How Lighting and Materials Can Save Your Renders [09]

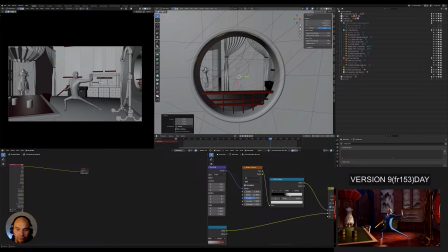309s
So we ended up now with, I changed this material that I mentioned, that I was changing some things to have a bit more interest, something more yeah,
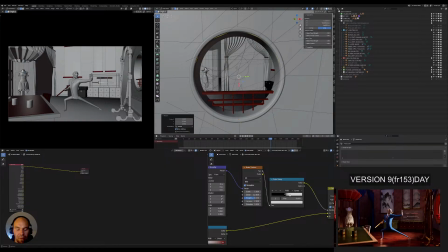325s
just in general something more interesting going on with the table, since it's just a flat plane. Here it's not really visible, but there is a material that should give it actually a bit of bumpiness, but well, let's see with that one.
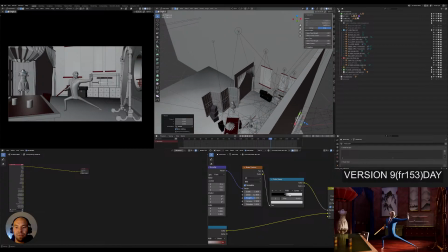347s
And yeah, so here we have now the lighting. we will need to work more on the lighting of the character, because here it's a bit too strong.
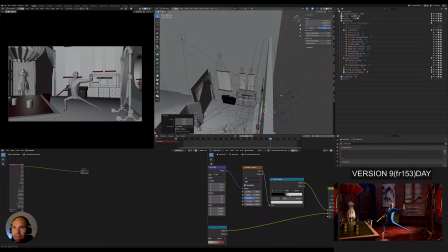362s
There is, I think, some light that I left off from the
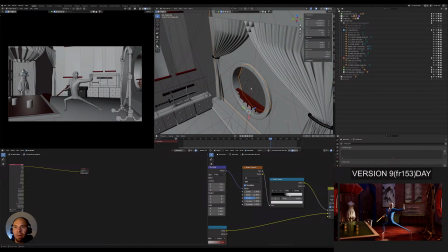368s
since I worked on the scene that is burning the character a bit. But yeah, I was fixing some issues here with the mirror, and since it's also the focal point
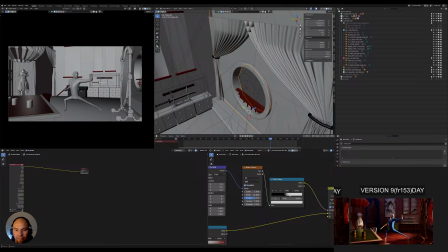383s
of the general action that is happening, so I try to emphasize this part more, because here it was just almost not noticeable. And yeah,
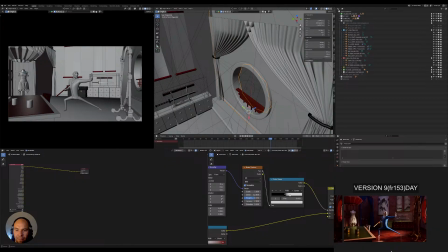399s
this will be the direction which I will be going forth then for the daytime scene. And yeah, for the nighttime, I will see. I need to still work on this one and play a bit. Maybe I even change
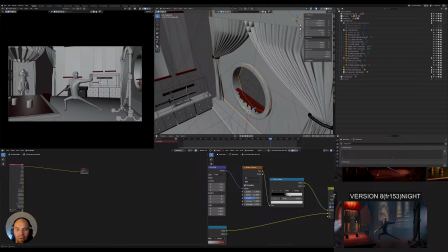419s
the colors a bit, for not to have the orange and blue tones. Maybe do a different color palette in this case.
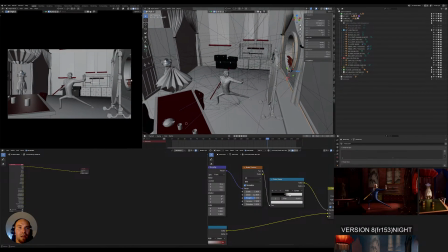431s
So let's see about that, how we will proceed. So in general, it's I'm quite happy with the difference now, with how it's looking.
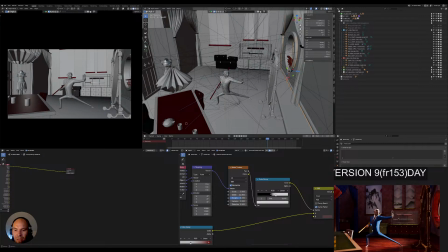447s
I would like to get maybe some less almost shadows here on this part, maybe some softer lighting on these parts here, because these parts here look a bit harsh.
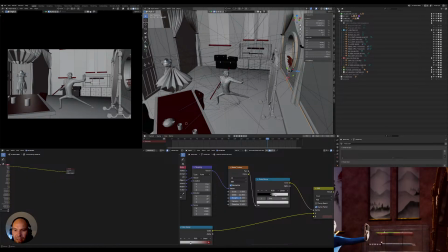467s
And yeah, we could maybe lower this light here now so that it's not too obvious. And then this could be, all in all, quite good.
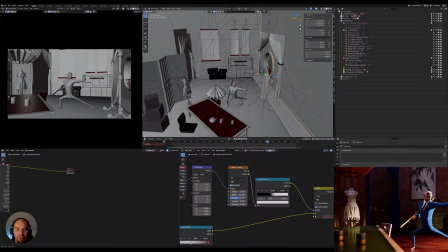482s
We might do something here for the chair. Maybe just disable the lighting on it,
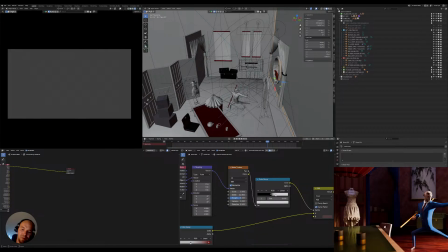493s
or add a separate one so that it's not burning in the specular itself. So yeah, here we go, as we see
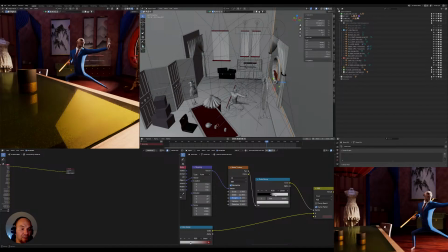517s
in the render view. And yeah, in the meantime, I was setting up as well some different shots that are looking quite nice. Might even render the animation from these different angles. That could work quite nicely.
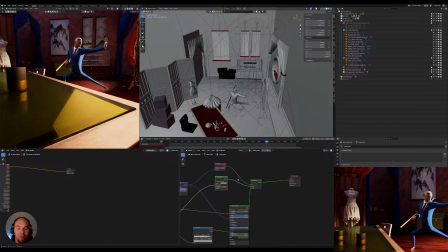533s
But let's see. So here I've changed a bit the shader, and even though there is a bump node, it's not actually
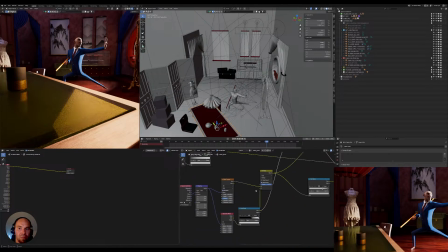553s
that visible. Let's see here.